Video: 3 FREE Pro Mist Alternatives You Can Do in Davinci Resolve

Hey, how's it going? Jamie Fenn here, and as some of you may know, Peter Mckinnon just released a brand new variable ND and mist filter combo. In today's video, I'm going to show you how to recreate the mist effect in DaVinci Resolve.
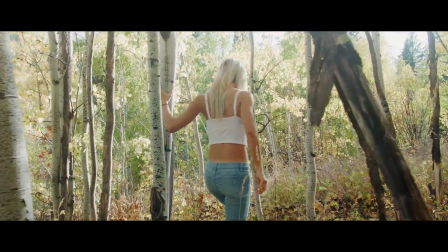If you're wondering what a mist filter does, it essentially makes your footage look a little bit more organic.
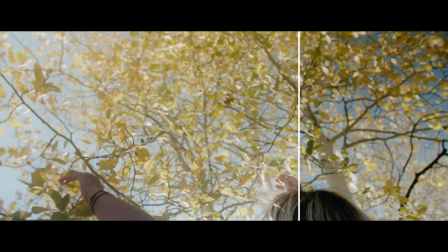It softens up footage that modern day cameras and lenses produce. It lowers the contrast just a little bit.
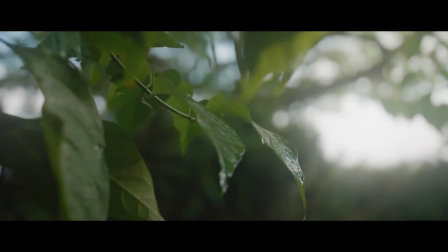And my favorite part, it blooms out the highlights and really creates like a cool dreamy look depending on how strong you make the effect. Now, if you use a mist filter, you're limited to what that strength of the filter is. Also, when you put that filter on your camera, anything that you shoot with it, that look is now gonna be baked into that footage. In today's video, I'm going to show you a few methods that allows you to have full control over how it looks. So let's start with the easiest way first and open up our color tab and go to the blur palette.
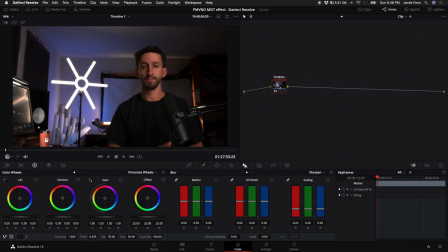Okay, so this first method is the one that I would use in the most subtle way first. Okay, here I have a video of myself in the studio with a basic color grade compounded in this node, and we want to focus on this light here and also the texture of my skin when we apply this effect.
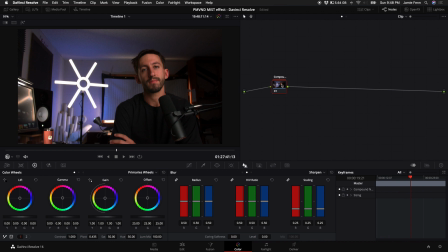So let's go ahead, hold down Alt or Option on your keyboard, and then press S to add a new node. With that new node selected, come down here to where the teardrop icon and triangle icon is.
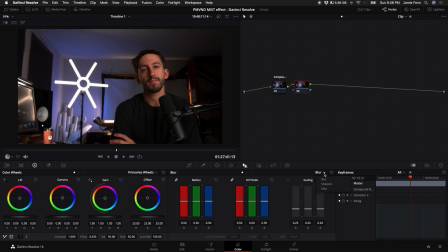By default, it should be blur. You want to select blur, and then come down to where it says mist and select mist. Now the next step is we want to come over here to the radius and drag this effect down.
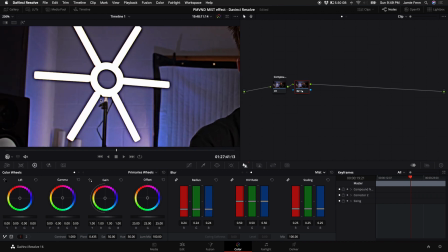Now I'm going to zoom in on this light over here and you can see what this effect is doing. And what I like to do is drag it down to about 30. Now obviously this looks a little rough, it's very contrasty and sharp,
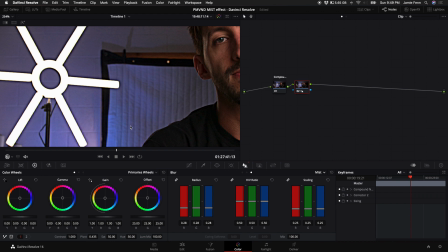and so bringing this radius slider down applies a little bit of sharpness in mid-tone detail.
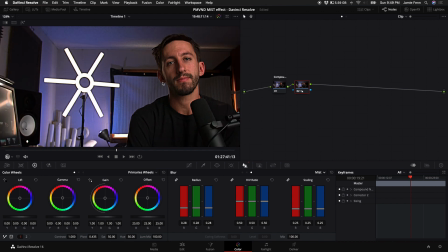So in order to counter this effect and this look, because it looks really harsh, we want to come down here to our mix adjustment.
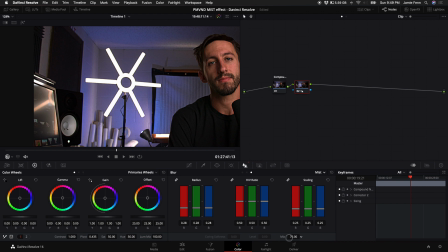By default, it's at 100. So if we turn this down to 50, this is where I have found it has no effect. So you can go above 50 and apply a little bit of sharpening like that, or you can go below 50, and I'm going to exaggerate the effects here so you can see.
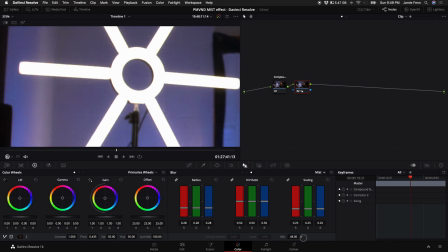I'm going to zoom in here so you can see how the light is becoming diffused. And it starts to generate a really diffused look. And so what I like to do is kind of go between the radius slider, and you can turn this all the way down and then adjust this like that to get a cool diffused look.
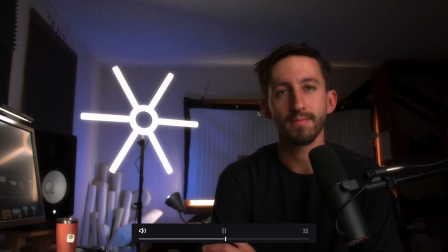But then the entire image is very dreamy. The skin is smoothed out.
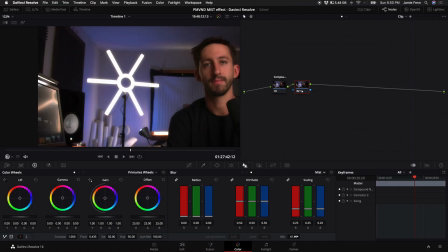It's a little bit lower contrast, but like I said, I would use this in the most subtle way possible. So I would personally probably only go down to about 46 with this effect. And that way you don't make it look too dreamy.
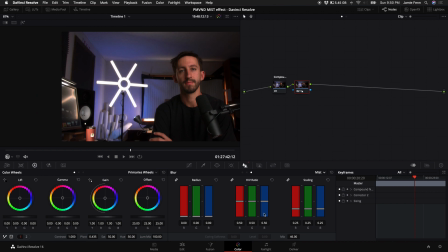And also this specific technique doesn't have a tremendous amount of control like these next two techniques I'm going to show you.
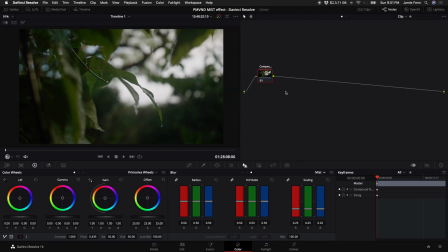Okay, moving on to the second technique. Now, I already have a compound node here with a basic color correction. I'm going to create a new node by holding down Alt or Option and pressing S on my keyboard.
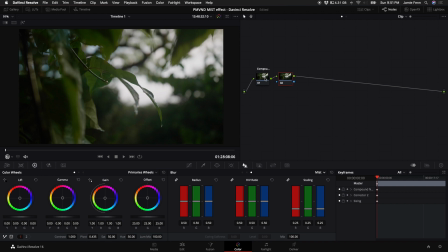And then as soon as I create that node, I'm gonna continue to hold down Alt or Option on your keyboard and press L to create a layer mixer node. Then you want to come up to your open effects and select the Gaussian blur. I think that's how you say it. Drag that on top of the node that we just created.
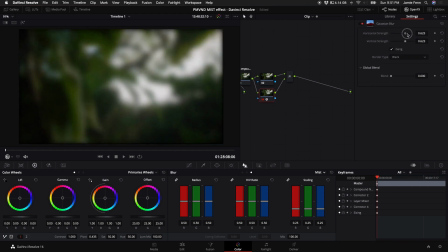Then come up to your horizontal strength and turn this up all the way. The vertical strength should go up with it as well.
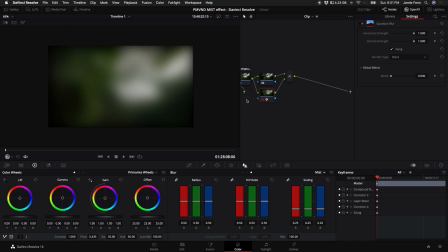Now the video clip here has a vignette around it because the border type is black. So we want to select replicate. Now we have a nice clean looking video. The next step that we want to do is come down here to the saturation and turn this all the way down.
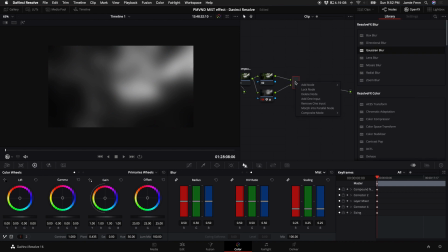Now come up to your layer mixer node, right click on it, and we want to change the composite mode to screen. Now personally, I think this is the most strong looking effect.